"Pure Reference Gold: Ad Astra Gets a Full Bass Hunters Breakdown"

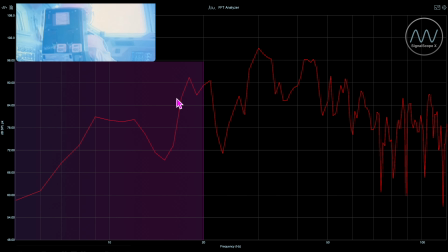Now, one of the things that I love about this film and the sound design when it comes to the low end is the fact that when the camera pulls outside of a spaceship into the vacuum of space,
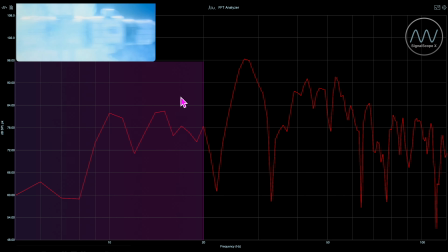that rumble, because sound doesn't travel, that rumble disappears. Now, in this case, you can see it fall right there. We've got rumble, all broad spectrum, all the way across the board, from infrasonics all the way up to 100 hertz. And the camera pulls out and you see it falls.
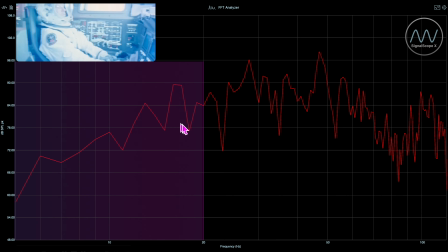And now what you're seeing here is associated with the music, but you can see once we go back into the spaceship, the bass returns. Now, when it comes to infrasonics, they're most robust in this film when they're associated with things like explosions, rocket engines, and it's really cool when two objects kind of bump in outer space. We get a nice little infrasonic bump in our own home theater room.
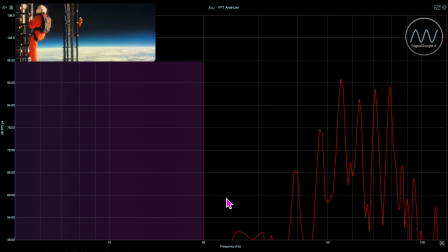All right, so let's kick things off with explosions, and we're going to get a good look and see how infrasonics are playing out on this giant space antenna. Let's give it a watch.
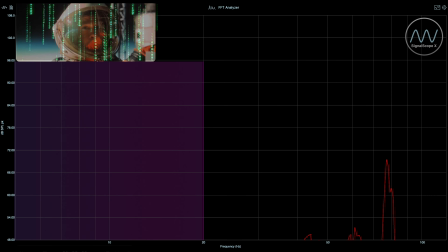Control, I'm seeing a power surge on C-post. You getting that? Roger that, Roy. Control, we got a lot of people up there. Over. Control, I think we got... Stand by, we're working the issue. Stand by. Control, they're happening everywhere.
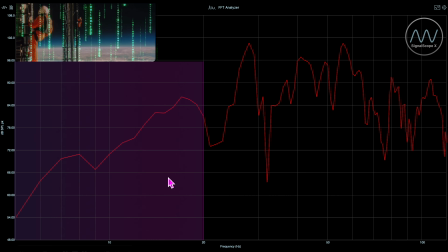And if we pulled this back to the beginning of the scene, you can see here, I mean, we are getting some really nice infrasonic energy in the room right there.
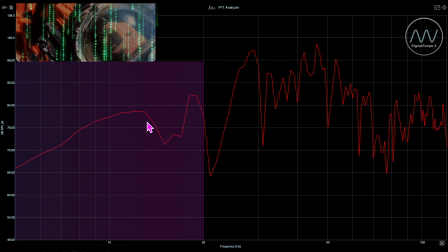The rising and the falling, I mean, these are very nice transient pulses of bass from anywhere from like 18,
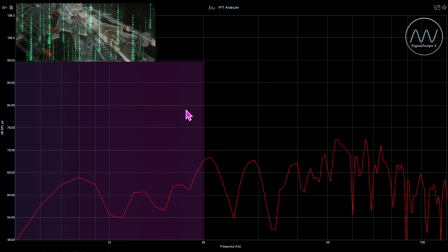19 hertz right down to the mid-teens. It's just super impressive stuff.
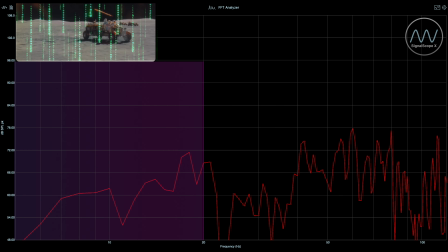Now for another scene, we're on the moon. So sound is not traveling.
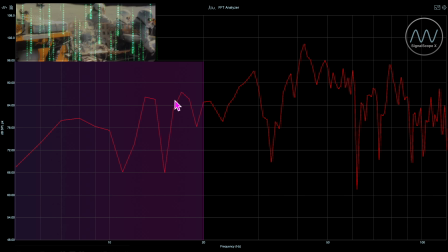As the camera comes in close to the characters, almost like you're in the character's helmet, you get some nice thuds.
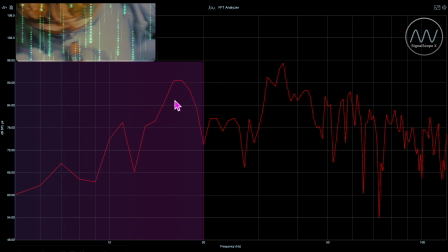And boy, with this explosion, we are treated to some gnarly infrasonics.
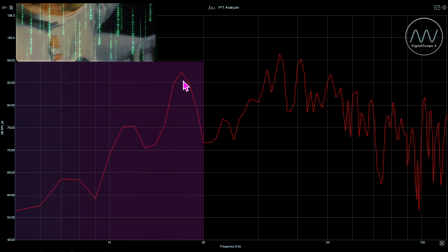I mean, this right here, folks, 92 dB, right around 18 hertz is a nice bit of rumble that adds just so much texture and weight to this scene.
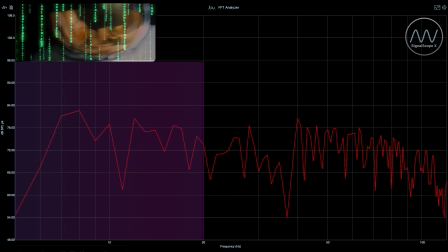It's just excellent stuff. But in terms of explosions and infrasonics, those are two great examples of the kind of activity that you're going to squeeze out of this film. We also have a fair bit of infrasonics that are tied into engine blasts during rocket launches. And this particular scene right here takes place on Earth. So we're going to get some nice low-end rumble, and then you're going to see exactly what I'm talking about, how the sound just cuts off once the spaceship gets into the void of outer space.
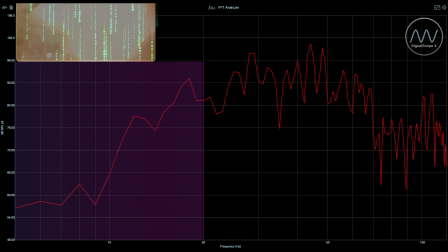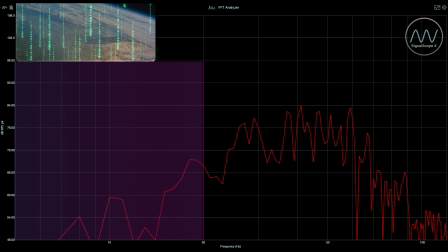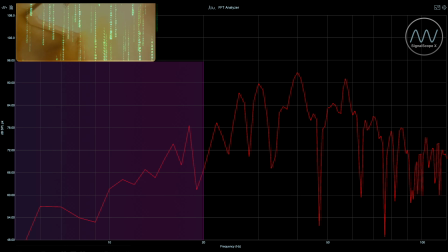So that's a nice detail that they've included throughout this movie that I appreciate. But also, here's another example of proximity to a sound source. And we've seen this in other films like Warfare recently. Right here, I mean, our face is practically in the engine.
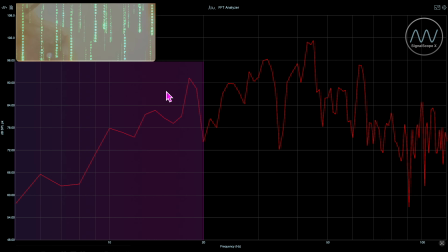And of course, that's going to produce the loudest sound. We're getting up to about 91 dB right there, right around 18, 19 hertz. And as the camera pulls back, our sound level drops. And you can see the further back we go, the more it drops.
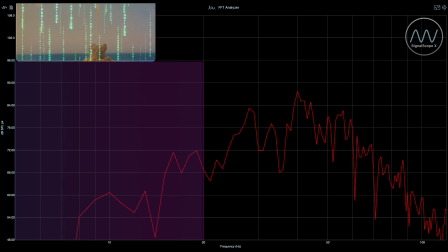So it's that kind of detail that makes this movie oh so sweet when it comes to the sonic presentation. Here's another look at some engine activity later in the movie as they're approaching Mars. And you can see there, once again, spaceship in outer space. We have got nice silence.
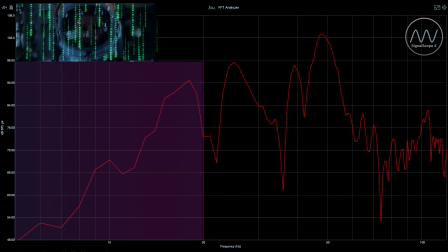Even as the engine starts to kick in there, the second the camera goes inside the cockpit here, it just starts going absolutely bonkers. And somewhere around here, I mean, we already are hitting really high peak levels of infrasonics right here,
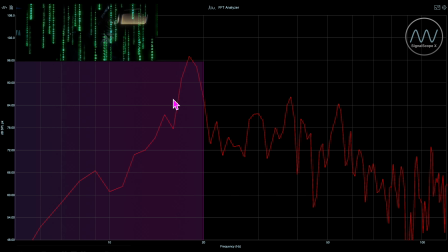but somewhere around here, we're going to hit close to 100 dB.